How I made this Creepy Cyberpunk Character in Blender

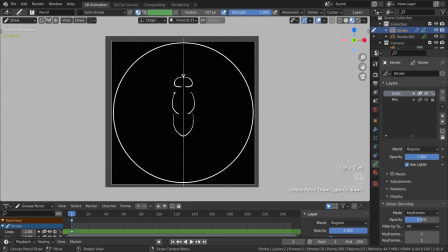I didn't go for a clean or memorable logo design, but instead I chose something that would make sense for this particular story that I wrote down,
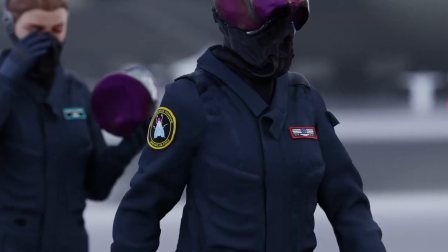which was a human colony forging an alliance with an alien race,
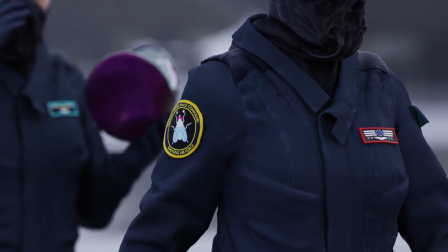and them both exchanging technology with each other to allow for easier interdimensional travel.
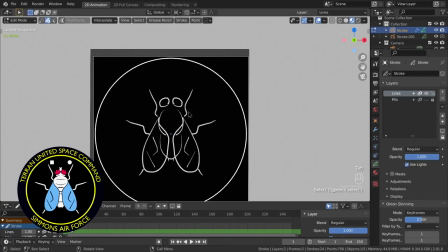Yeah. The fly represents humanity's acceptance of the insect-like aliens, and the square and circle represent traveling between different dimensions.
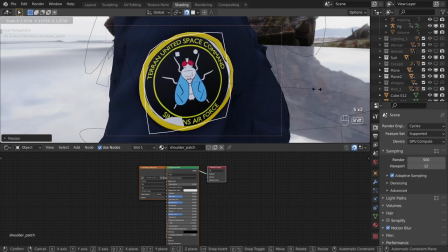That's not how logos usually work, but that's what they got. The other patch on the front would show the pilot's rank.
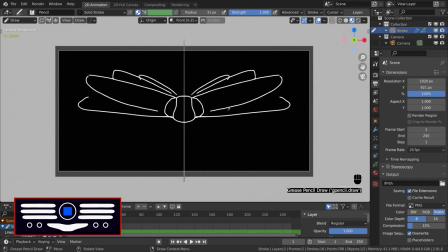I wanted to make it another insect, but it would have been too many insects, so I used simple shapes instead.
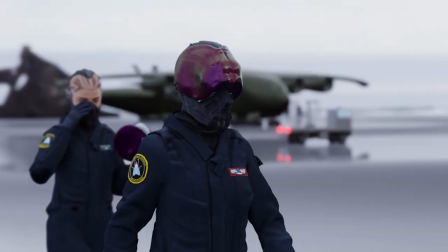For rendering, I've always loved faraway shots taken on a telephoto lens, so I chose that as my main composition.
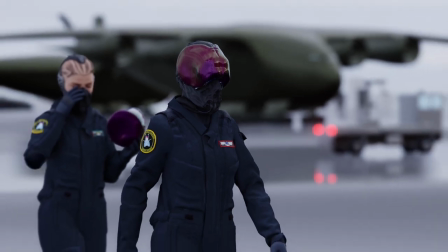It also fit the scene, as the pilots were probably being photographed from way across the airfield.
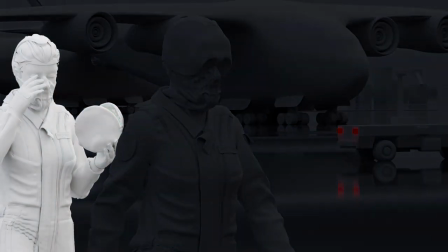Then I thought the second pilot was needed in order to show, at first glance, that it is in fact a human character,
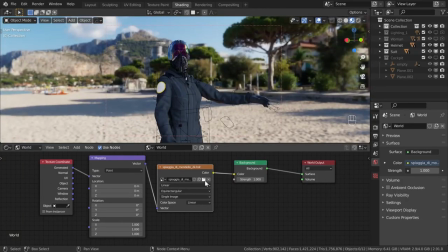although wearing weird alien tech. The lighting is just an environment texture with a free HDRI I got from HDRIHaven.com.
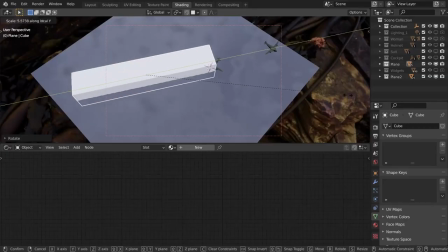To create atmospheric perspective in the distance, I used a cube with a very low value volume shader.
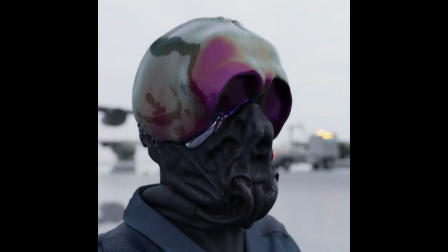And I was basically done with this scene. In the end, I just created a few close-up shots just to show the way the helmet sits on the pilot's head,
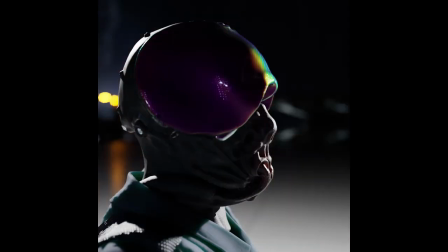and just a couple of variations of lighting just for fun.
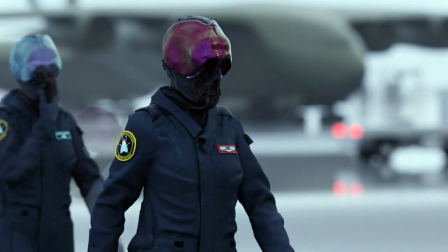I made the file available for free on Gumroad, but I had to remove the female base model because I don't think Character Creator allows you to share characters this way.
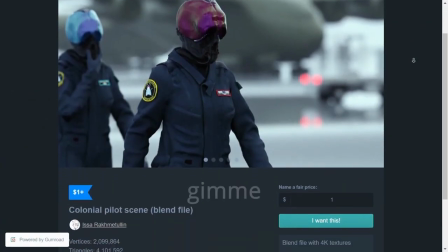I had to put a price on it due to Gumroad's free file size limits, so use the code GIMME at checkout to get the file for free.
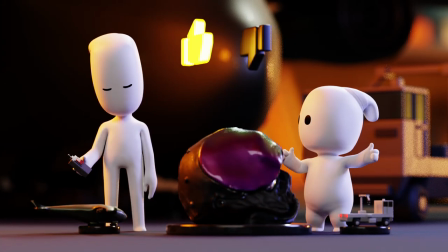Leave a like if you liked this video, dislike if you didn't. If you have any questions or comments, please feel free to share them.
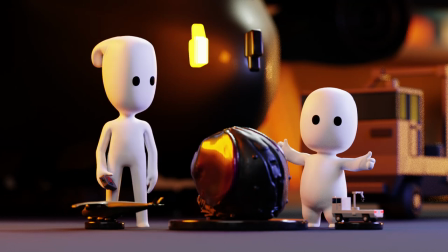Mm-hmm.